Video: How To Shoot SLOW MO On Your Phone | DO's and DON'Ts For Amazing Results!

Go for it. No, no worries. What are you filming for? Just like a YouTube video. Sweet spot. Alright, so the next thing I want to talk to you guys about is different shot styles when using slow motion.
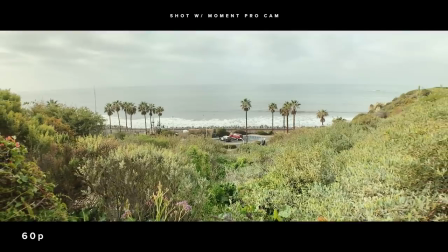(4:47)
So my favorite two are basically a push in and a pull out. Basically what's cool is you can have a bunch of stuff kind of in the foreground with your subject a little far away,
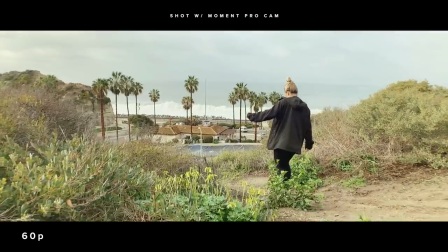(4:56)
push through that that stuff it's kind of this dramatic look and you see a lot of motion the frame so warrants using slow-mo right now I'm gonna show you some of those shots and use 60 frames another cool thing about shooting slow mo and with those shots is you actually don't need a gimbal if you're
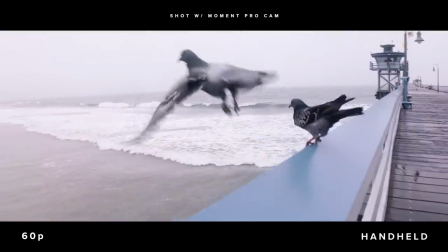(5:12)
shooting like 120 or even 240 because it's so slow it actually takes some of that jitter of your hands away so if you like don't have a gimbal and you want to get some push in and push out or some other cinematic shots then that is a great time to use slo-mo all
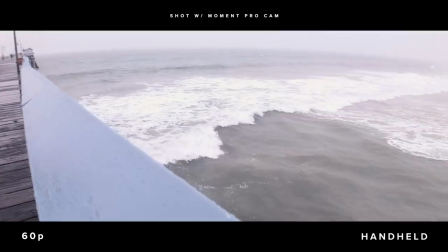right so now that we're done shooting time to go into post-production and I'm going to show you the two best ways to make your footage look amazing in post
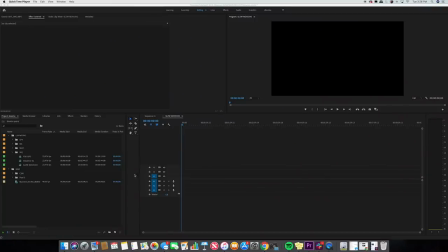(5:43)
all right so real quick I'm going to walk you guys through how to interpret and slow down your footage in Adobe Premiere Pro I'm going to keep it quick I would show you what my office looks like but it's a mess and it's in a garage and it's not ready yet so that'll just have to wait Alright,
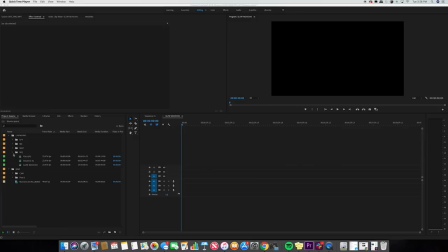(6:00)
so first I'm going to assume that you guys already have your clip in your project. So here's the clip.
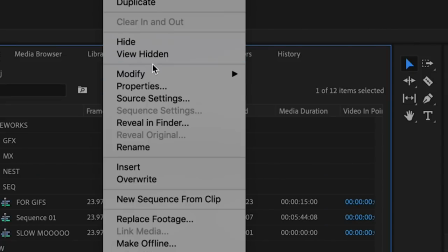(6:07)
The first way is to highlight, go to modify, go to interpret footage.
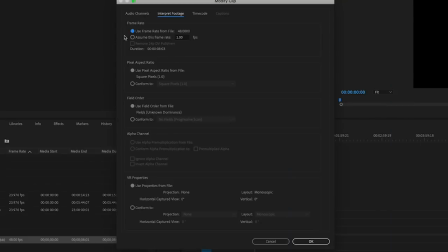(6:13)
Once you're there, you'll see right here frame rate.
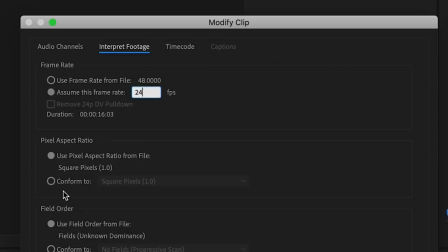(6:15)
You say assume frame rate is 24 and then because this is an anamorphic clip, I'm going to conform it.
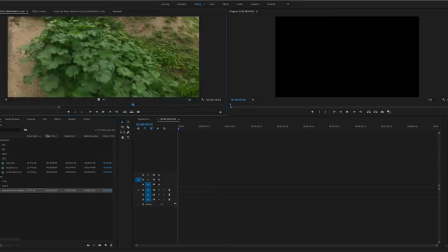(6:23)
So then when you open the clip, here it is, it's just already slowed down.
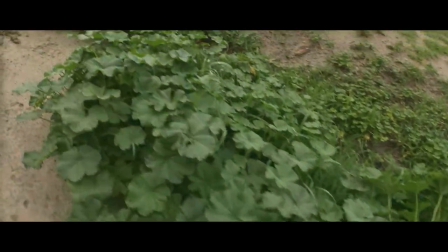(6:28)
So I'll hit play real quick and show you. This clip was kind of lame so I didn't use it, but that's what it looks like slowed down.
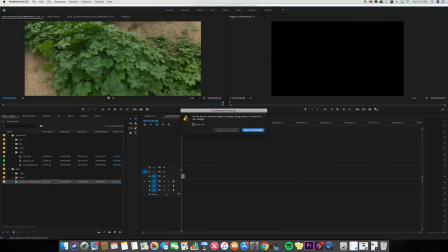(6:34)
The other way is just to drag it onto your timeline, keep existing settings.
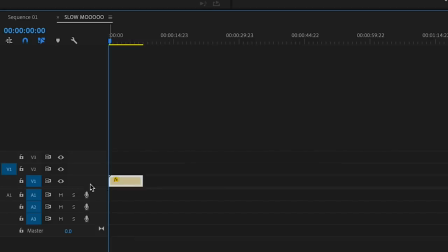(6:40)
So now, the other way is to right click on this little FX tab, we'll go to time remapping, speed.
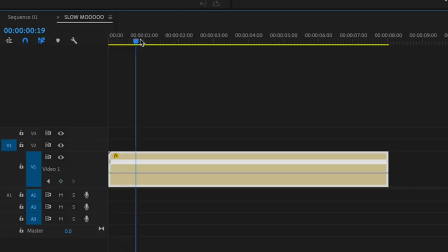(6:50)
So now, if you go on a little bit, you can set keyframes to where it starts to slow down. and this is how you speed ramp.
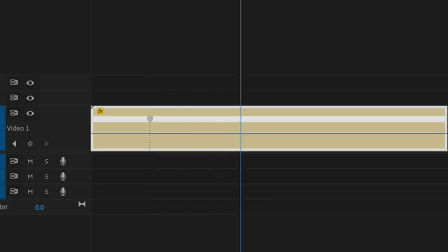(6:58)
So I'll set a keyframe there, there,
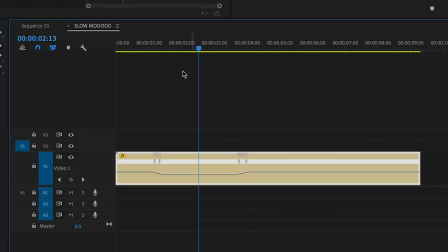(7:01)
again this is just an example just kind of going quick and then when you watch it's real time and then it slows down and then it ramps back out.
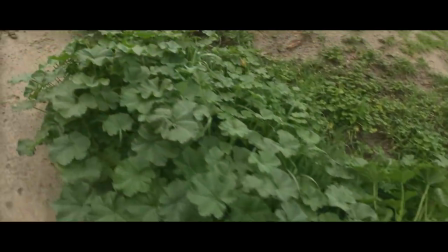(7:10)
Alright, those are the two ways. It's finally sunny again. Paint says hi. Don't do it, thanks bud. Okay, go away. All right guys, thanks for watching, hopefully these do's and don'ts, these tips on shooting slow-mo were super helpful. Slow-mo is a very useful tool, it's not something to just rely on solely, 24 frames again is the cinematic look, but slow-mo has a lot of uses and we use it a ton and it's great. If you have an Android, be sure to check out the Moment app and if you're interested in and our anamorphic lens, just remember these are now in stock, so go pick one up because this is by far my favorite lens that we make. Also, if you're new around here or you just stumbled upon this video or other videos or something, be sure to hit that like button, be sure to subscribe. We never really ask people to subscribe, but it's something that, you know, we want you guys to be a part of our community and would love to have you guys around for other videos. So, subscribe. I think that's what all the YouTubers say. Just subscribe.